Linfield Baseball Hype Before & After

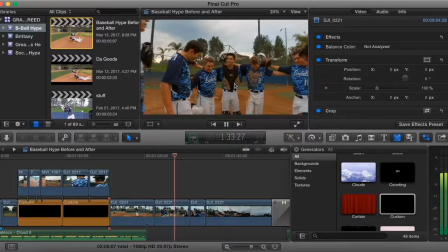That took us quite a few times. And then they all come together.
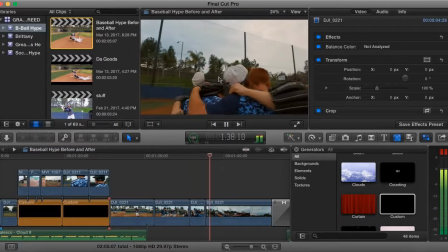And they all are fantastic.
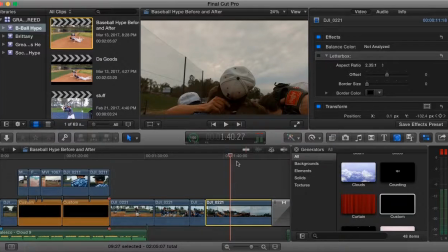One thing that I actually had to do is I had to move up this frame.
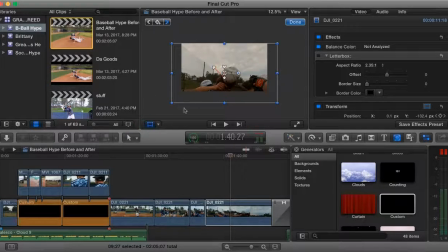Click this to see the outline, because Connor Kostecka, I'll play it a little bit.
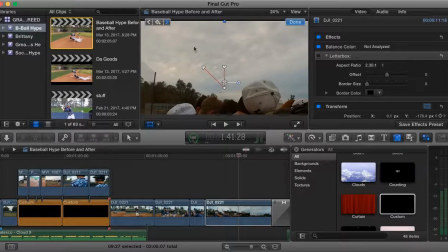Connor Kostecka, his head's right there. Hold on, let me Command Z to have it take up the entire screen. Connor Kostecka's head comes up. I don't want that. I want your head to stay down.
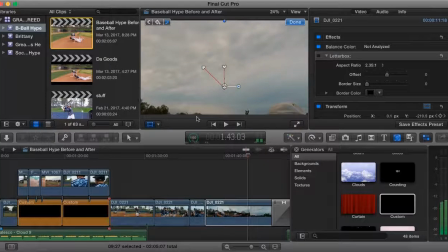At the last moment, you could see his head go up. I didn't want that because then it looked weird, so I had to zoom in a little bit. And then, if you couldn't tell, I had to start zooming out because I really wanted to see all the clouds. Right there, you can see this little marker thing. It's kind of zooming out, kind of thing.
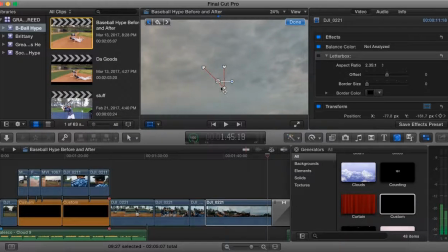I just wanted to see a lot of the clouds as it fades to white. So that's just one thing that I had to do.
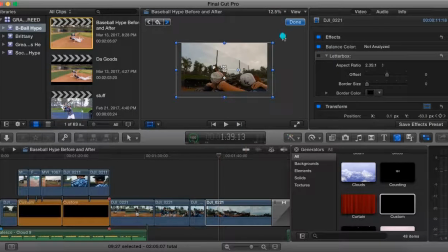And then, as you can see, I had to cut out quite a bit, zoom in a little bit, make it come down. I had a few keyframes, as you can see, and all that magic voodoo stuff. And yeah, hopefully I put a lot of funny stuff in here.
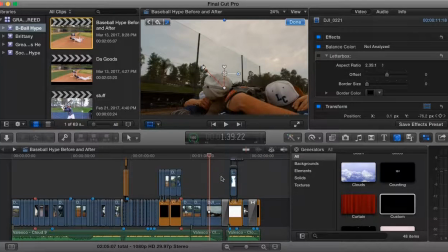If I had a dream job, first of all, it would be editing, and also it would be making videos for those
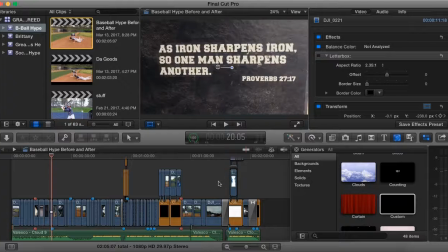video game players who just put in a whole bunch of random moments. Oh, that is the best. Like, literally, that to me is a dream job.
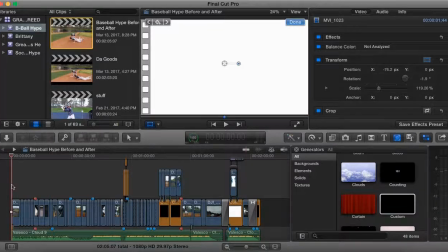All I want to do is that. Having the random, like, memes pop up and, oh, man. And then, like, the music cues and, oh.
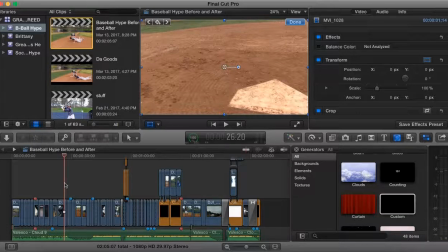Woo, that is exactly what I want to do. But, you know, kind of stuck with the Linfield advertisement.
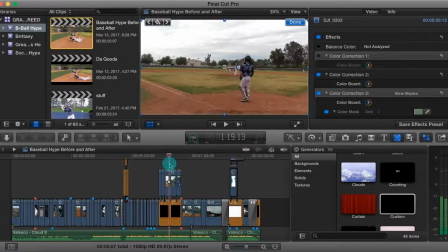But it's okay. So that is all from GT Productions.
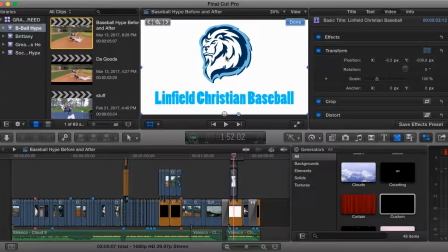Support your Linfield Christian baseball. Come out and support them.
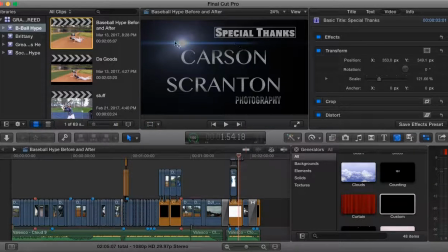Their season is just now starting. Special thanks to Carson, Scranton Photography for these wonderful drone shots.
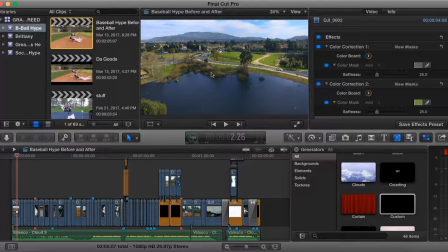We actually had to film these quite a few times, but I thank him for that. And special thanks from your homeboys, GT Productions.
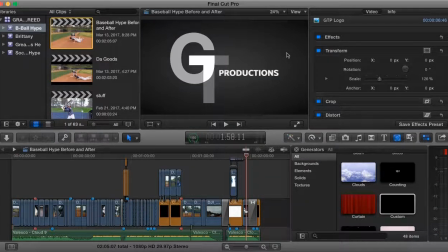We thank you for watching this, and goodbye.